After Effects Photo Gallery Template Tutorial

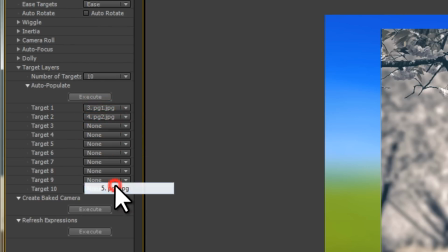283s
I've given these pictures numbers that are identical to the target numbers, just to make it easy for myself.
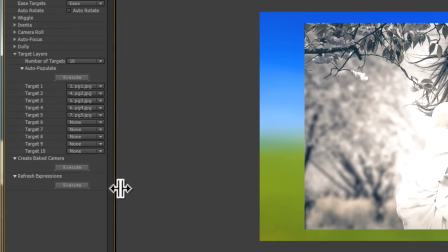291s
PG stands for photo gallery.
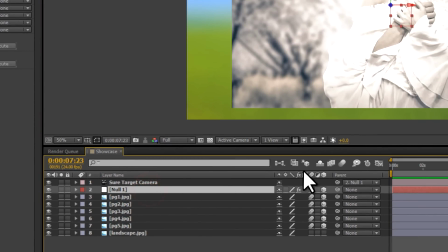295s
We're now going to go back to the timeline, and what I want to do here is to check out the animation, if any,
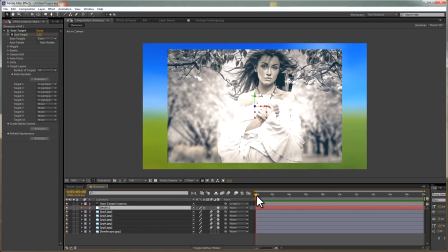301s
and you'll see that there is absolutely no animation. So what we actually need to do now is to control the camera, and we're going to do that by moving the pictures.
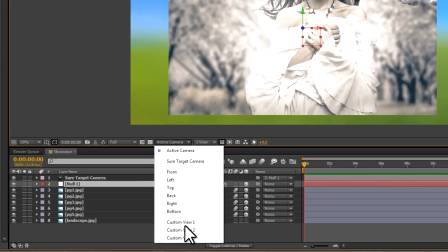311s
Let's go to the custom view 1.
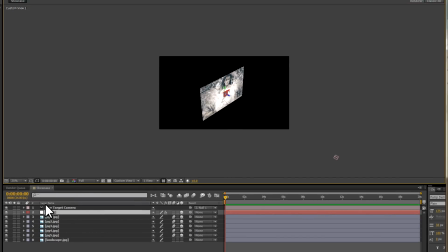314s
You can see that there is a camera here, and I'm going to change the color of the camera to blue just to make it a little bit easier to see. And then we're going to click on the first image and move it, and notice how the camera moves with the picture.
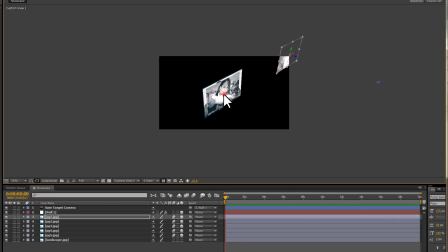330s
So we're using the picture to control the null object, and the null object is controlling the camera. So in effect, the pictures are controlling the camera. we move the pictures around. I'm going to move them back into Z space like this in the sequence that they're going to appear.
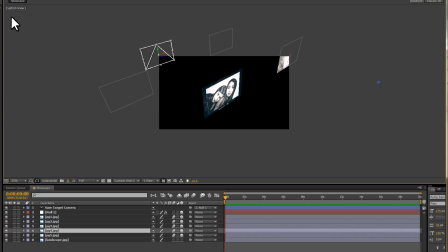349s
So we're going to go to image 4 and we'll take that way back. And finally, for image 5, we're going to do something a little bit special. Let's move it back into Z space and then move it up along the Y axis. That will produce a pretty cool looking animation.
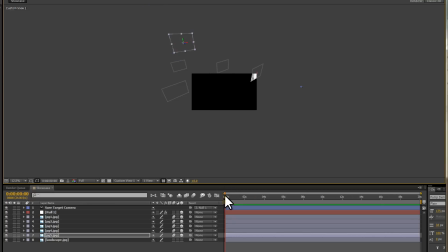367s
We can now preview the animation and we'll see how the camera now reacts to each of the layers. Now that's not a very good view, so I'm going to change the render to wireframe.
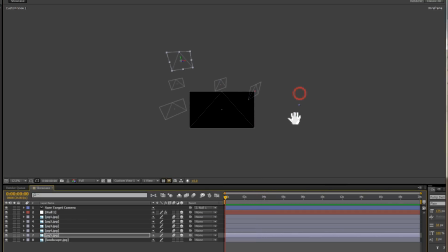382s
The wireframe render mode is very good for previewing and it's also excellent for troubleshooting.
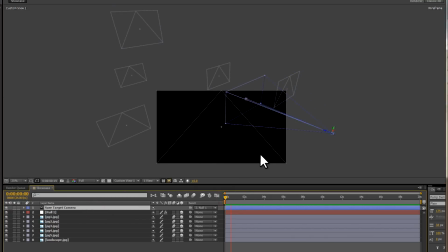388s
It shows you everything that's going on in the scene, even things that are not visible inside of the display area. As well as using this custom view, you should also try out the top view. That's also good for troubleshooting.
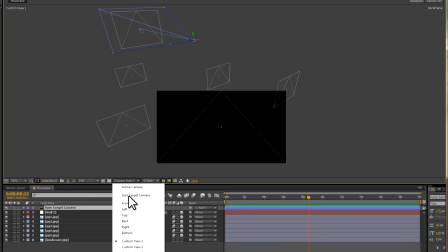401s
However, we'll go back to the sure target camera view.
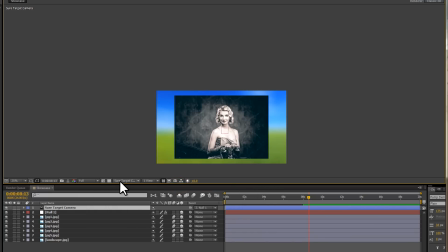404s
I'm going to change back to final quality, but I'm also going to reduce the resolution to 1/4 just to reduce render time,
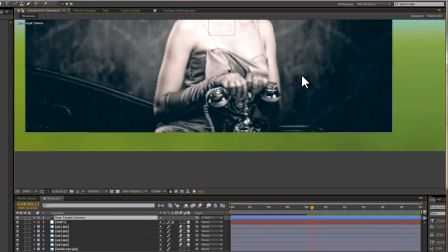412s
and we'll be able to see what kind of animation we've created.
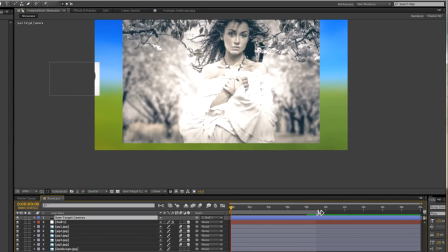418s
I want to just bring in the work area just to limit the span of the animation. I'm going to limit the work area just to the area where we've got keyframes.
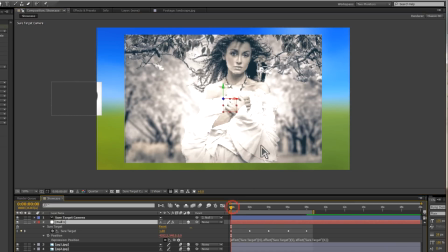427s
Right, we'll give this a try and you can see it's a pretty decent looking animation.
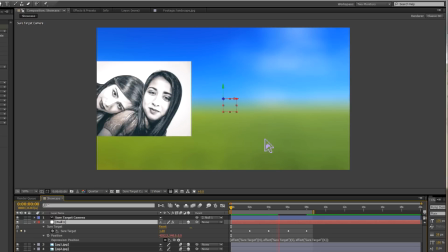434s
And wait for it, we're now going to go up. I think it's always a good idea to finish on an up.
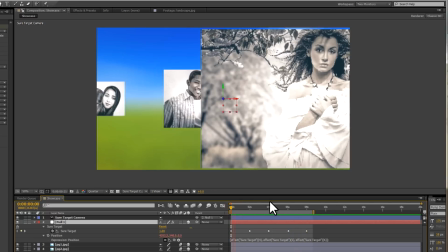439s
Okay, so the animation looks okay. I like having objects in the background.
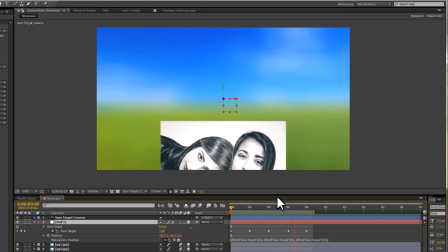446s
That gives us an idea of the 3D workspace. And then we have that really positive finish on an up.
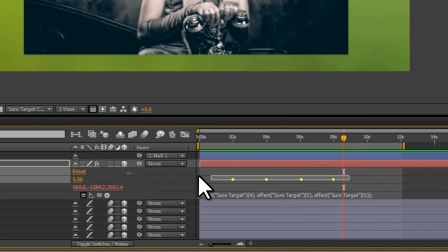453s
You can slow down the animation by selecting the keyframes. Hold down Alt or Option and then drag the keyframes.
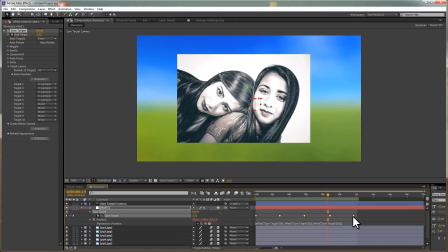461s
And quite often, slower animations are a lot more elegant.
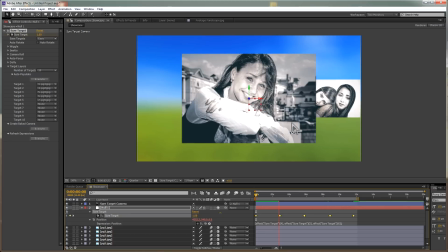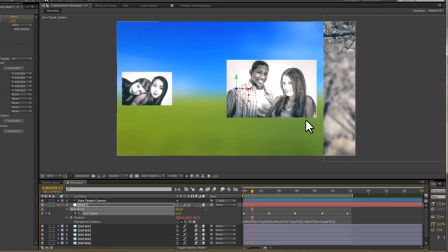474s
That looks awesome. However, even at this slower speed, we're not really getting time to appreciate the pictures, and this is a photo gallery after all.
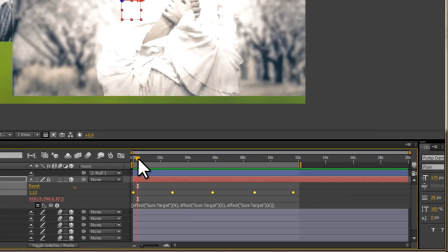481s
I'm going to go back to the timeline and select all the keyframes. I'm going to go to the first keyframe and then move forward a little bit.
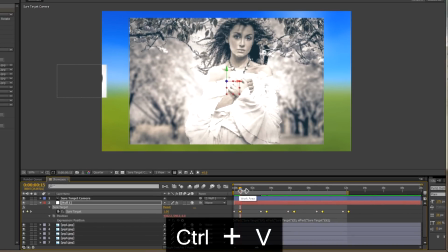488s
Copy the keyframes, Ctrl or Command C, and then paste them, Ctrl or Command V. That will create two keyframes that are identical.
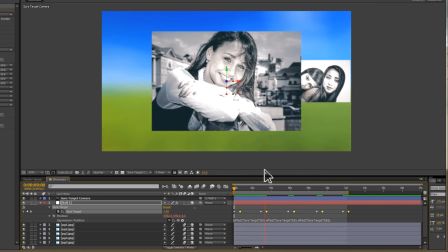496s
In between those two keyframes, the camera pauses. We get a chance to appreciate the pictures.
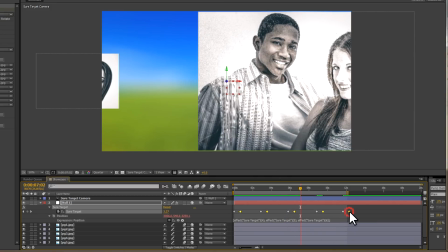502s
And we can also move the keyframes forward to increase the length of the pause.
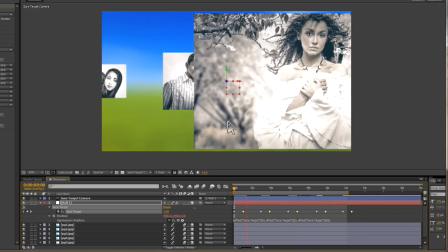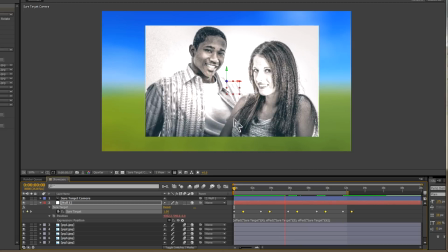514s
Now this is pretty awesome, but when we're paused, the animation is dead still.
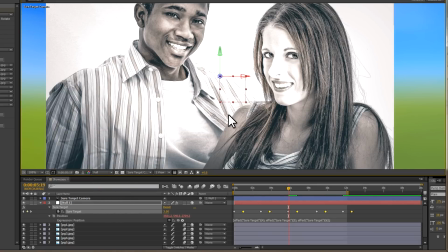519s
We can improve on that just a little bit. Let's go to the effects control and we're going to choose wiggle.
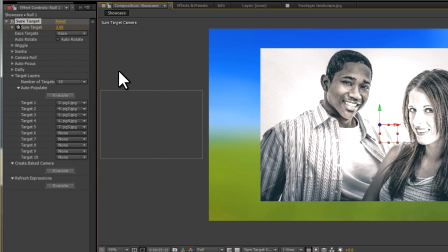527s
Wiggle is going to give us a really cool animation in the pauses.